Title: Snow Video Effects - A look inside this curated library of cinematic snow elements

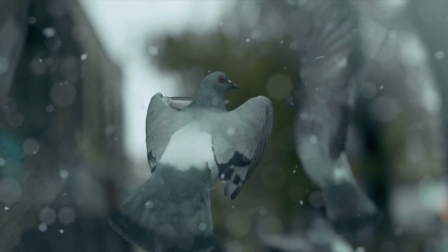Great filmmakers use immersive visuals to create worlds.
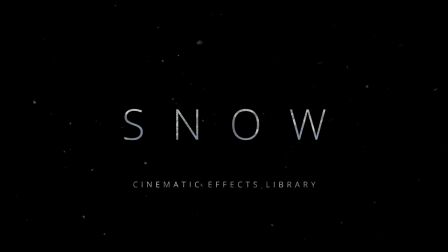Snow, an original library of dynamic snow elements from Lens Distortions.
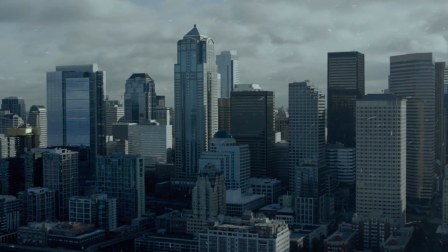Made to give your footage organic depth and texture, the effects in this library are incredibly versatile.
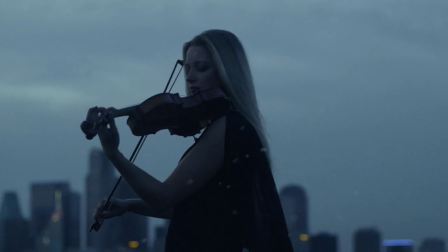You can use them to add subtle character to a scene, or you can use them to create cinematic ethereal atmospheres. Snow includes 120 original effects and is divided into two main categories. Normal speed and slow motion. Those two categories are organized into four distinct styles of movement. Classic snow, ethereal, wispy snow,
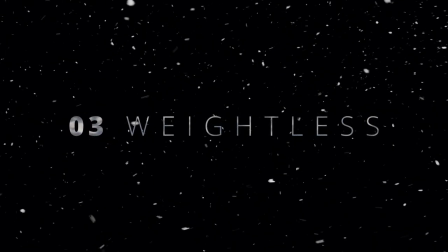weightless, immersive particles of snow, and intense gusts of snow.
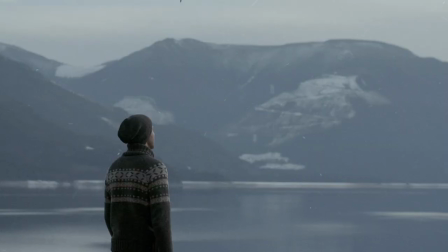The effects are ideal for a wide range of projects, and are incredibly easy to use for both beginner or advanced editors.
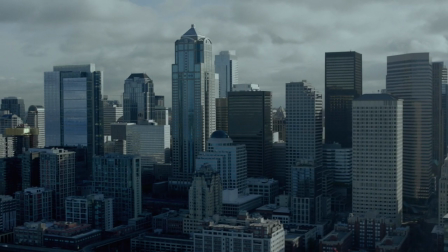For example, we wanted this drone shot to have a bit more of a cinematic Gotham City look.
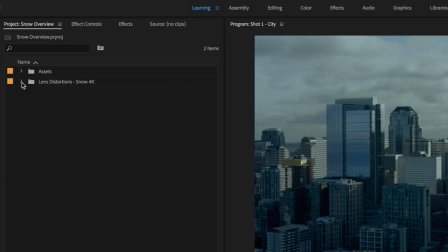In Premiere, we simply opened up our Snow library,
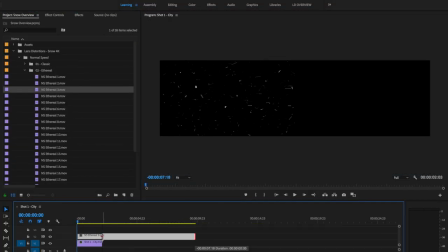dragged and dropped an effect from the Ethereal folder onto our timeline, and set the Blend Mode to Scream.
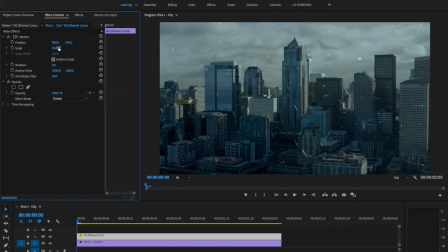From there, we scaled it down and also adjusted the opacity a bit.
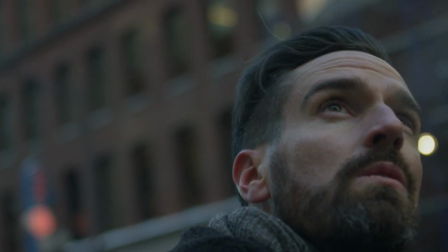In this example, we added a subtle dusting of snow using an ethereal effect from the slow motion category.
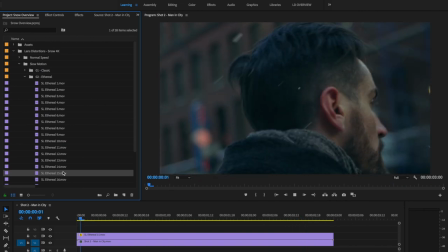It's usually best to use snow effects that are close in speed to the frame rate of your footage,
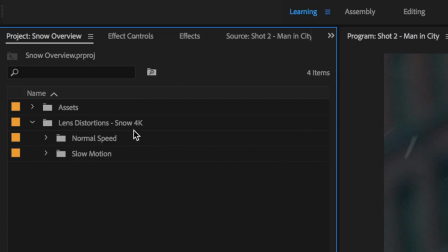which is why the library includes both normal speed and slow motion effects. effects.
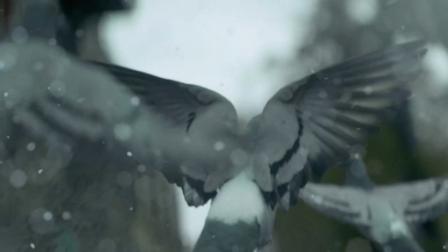You can also get creative with color grading, speed ramping, or layering the effects.
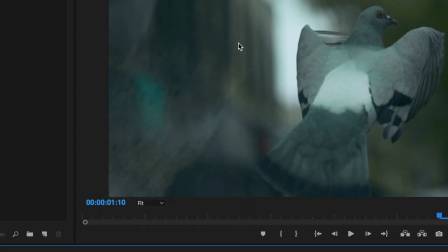In this example, we sent our shot over to After Effects and used Weightless No.
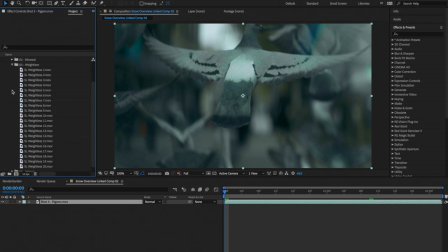1 from the Slow Motion category. We added a tint effect to help the snow match the shot, and we also added a subtle camera lens blur.
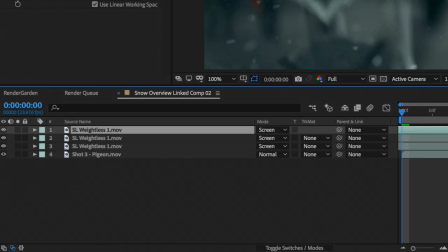From there, we duplicated the layer a couple times times, and varied the camera lens blur and position for each layer.
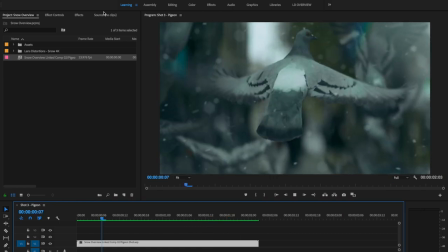This gives the shot a huge amount of depth and makes it feel even more immersive.
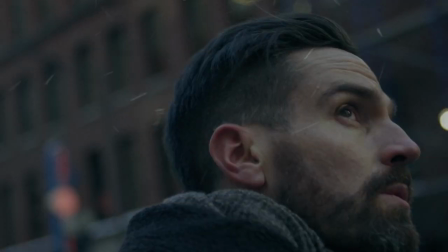Be sure to check out the in-depth tutorials on our website for more tips on how to take the effects to the next level.